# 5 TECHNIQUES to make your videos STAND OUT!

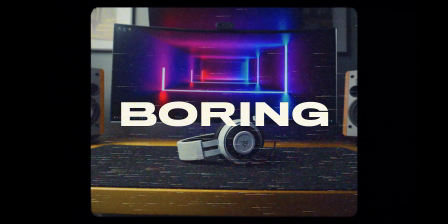0:00 Have you ever been tasked to make a boring subject look visually interesting? Sometimes it's pretty difficult because the subject is either uninteresting or has no motion or movement or visual interest. Today I'm going to show you 5 techniques to make your videos stand out. Let's jump in.
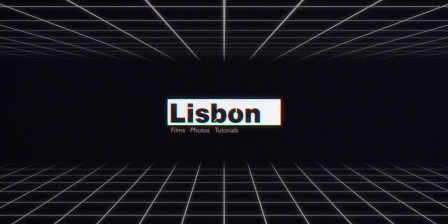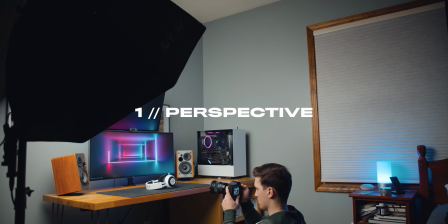0:23 Number 1, perspective. Mixing up the perspectives can convey different feelings to your audience.
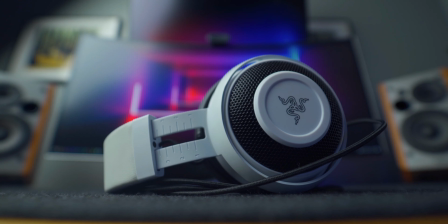0:29 Shooting from the worm's eye view, which is an angle from below your subject, can make your subject look more powerful and dominating,
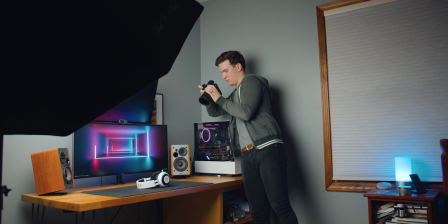0:35 while shooting from the bird's eye view, which is an angle from above your subject, can help accentuate how small something is.
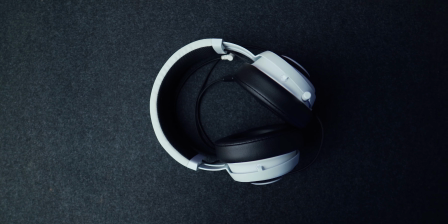0:41 We're trying to show the viewer a perspective that they may have not seen otherwise. Use these techniques to your advantage to really sell the vibe that you're going for within your film.
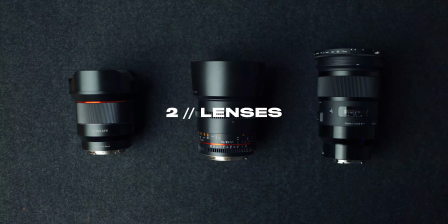0:51 Number 2, lenses. Changing the focal length of your lens can create a completely different look. Shooting with a longer lens, such as an 85mm, really compresses the distance between you and your subject,
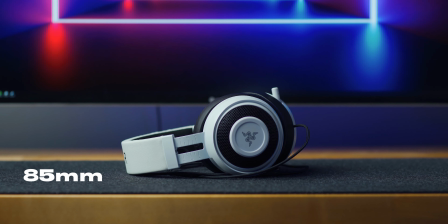1:03 and it appears as though you're observing your subject from quite a distance away.
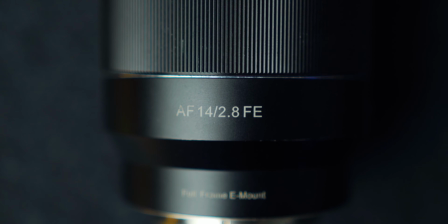1:07 Whereas shooting with a wider lens can really put you in your subject's environment and makes for a more intimate shot.
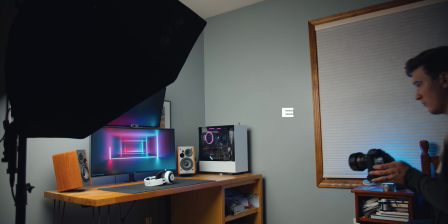1:13 Number 3, distance. You can create a very different feeling when you shoot from a greater distance away versus when you're right up next to your subject.
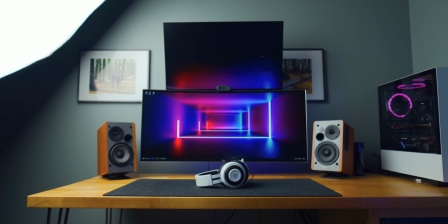1:21 Wider shots being better to use as establishing shots for your scene,
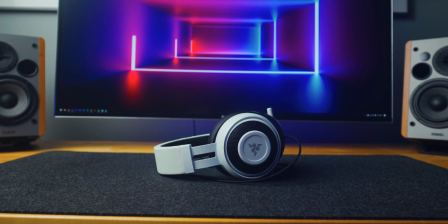1:25 whereas tighter shots are a great way for showing off detail or specific features you're trying to highlight. If you utilize distance in tandem with lens choice, you can create some really interesting looks.
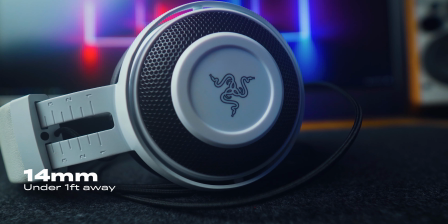1:36 For example, you could use a wide lens and get really close to your subject to create a really unique fisheye look,
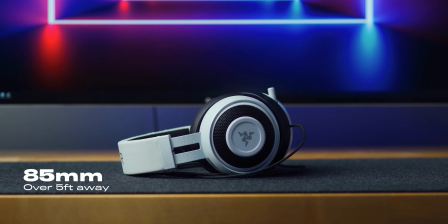1:42 or you can use a longer lens from a distance and get a really tight shot of your subject.
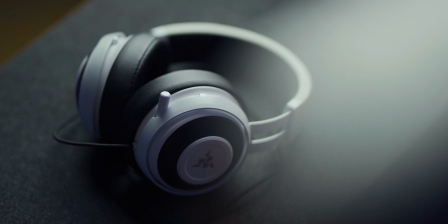1:47 Number 4, depth. Add depth to the scene by shooting through objects, not to obscure the subject, rather to add visual interest.
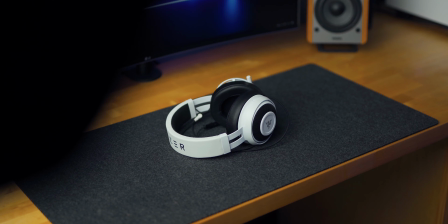1:56 This adds foreground and dimension to the scene. If you're out shooting run and gun and you didn't bring anything specifically to shoot through, just look around and find anything nearby that you can shoot through.
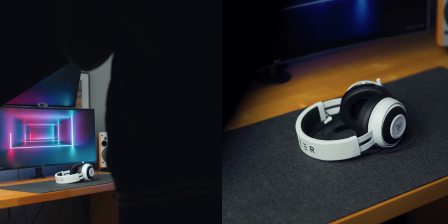2:06 Depth is a really great way to help add dimension to what would be an otherwise boring shot.
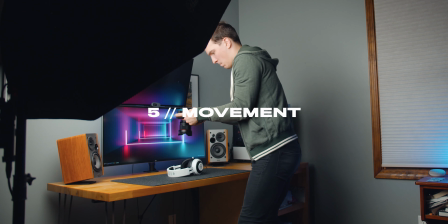2:11 Number 5, movement. Adding movement is probably one of the most important techniques you can implement into your workflow.
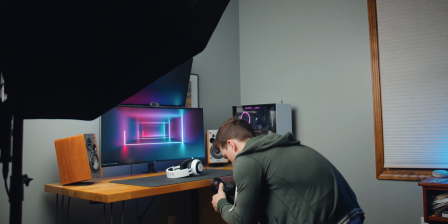2:18 After all, video is moving images, so we should try to capitalize on that and implement that into our films.
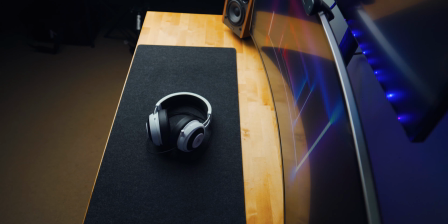2:24 Try experimenting with movement from side to side, up and down, some rotational movement. There are a lot of ways to get creative with movement in your films. Here's a quick bonus tip.
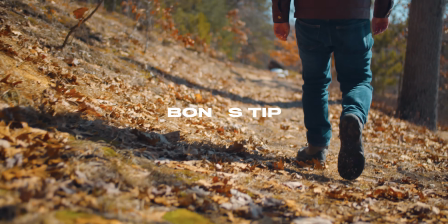2:35 If you're sick of shooting and seeing everything in slow motion these days, try shooting in 30 frames per second and then slowing it down into a 24 frames per second timeline.
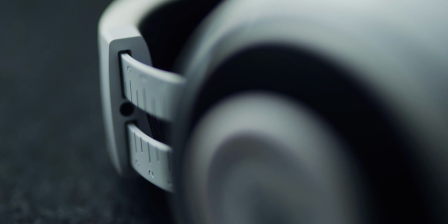2:45 At first, there isn't an obvious difference, but it helps to smooth out any minor imperfections in the shot and add a subtle,
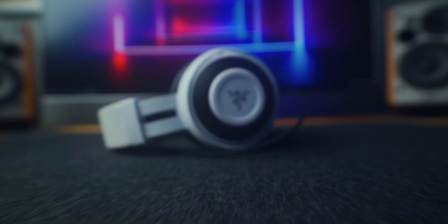2:51 surreal feel to the video without taking away from the energy. This is a great technique if you shoot a lot of handheld video, but don't want to lean on the crutch that is slow motion.
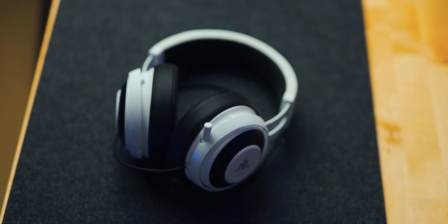3:01 These are just a few techniques that I've learned over my years of filmmaking. Take these concepts and try applying them to your own videos.
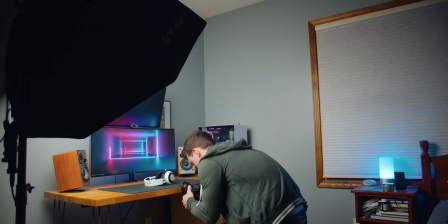3:09 Combine them, modify them, and just make dynamic films that pull you in and never let go. Here's a video I threw together using the techniques I talked about in this video.
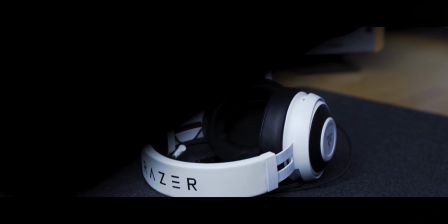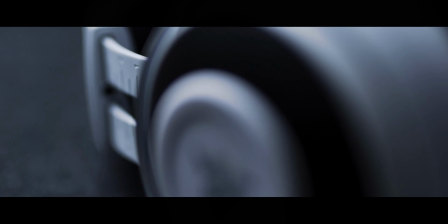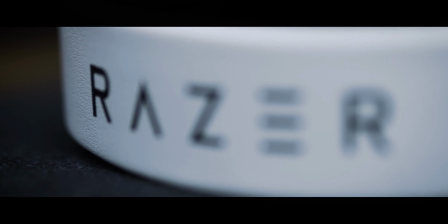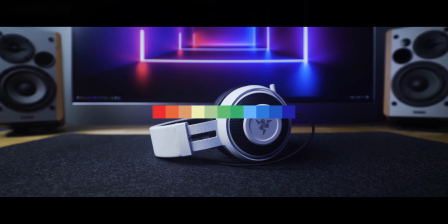That's it for this video. I hope you were able to pick up a thing or two that you might be able to implement into your own workflows. Thank you so much for watching. Don't forget to like, comment, and subscribe, and I'll catch you in the next one.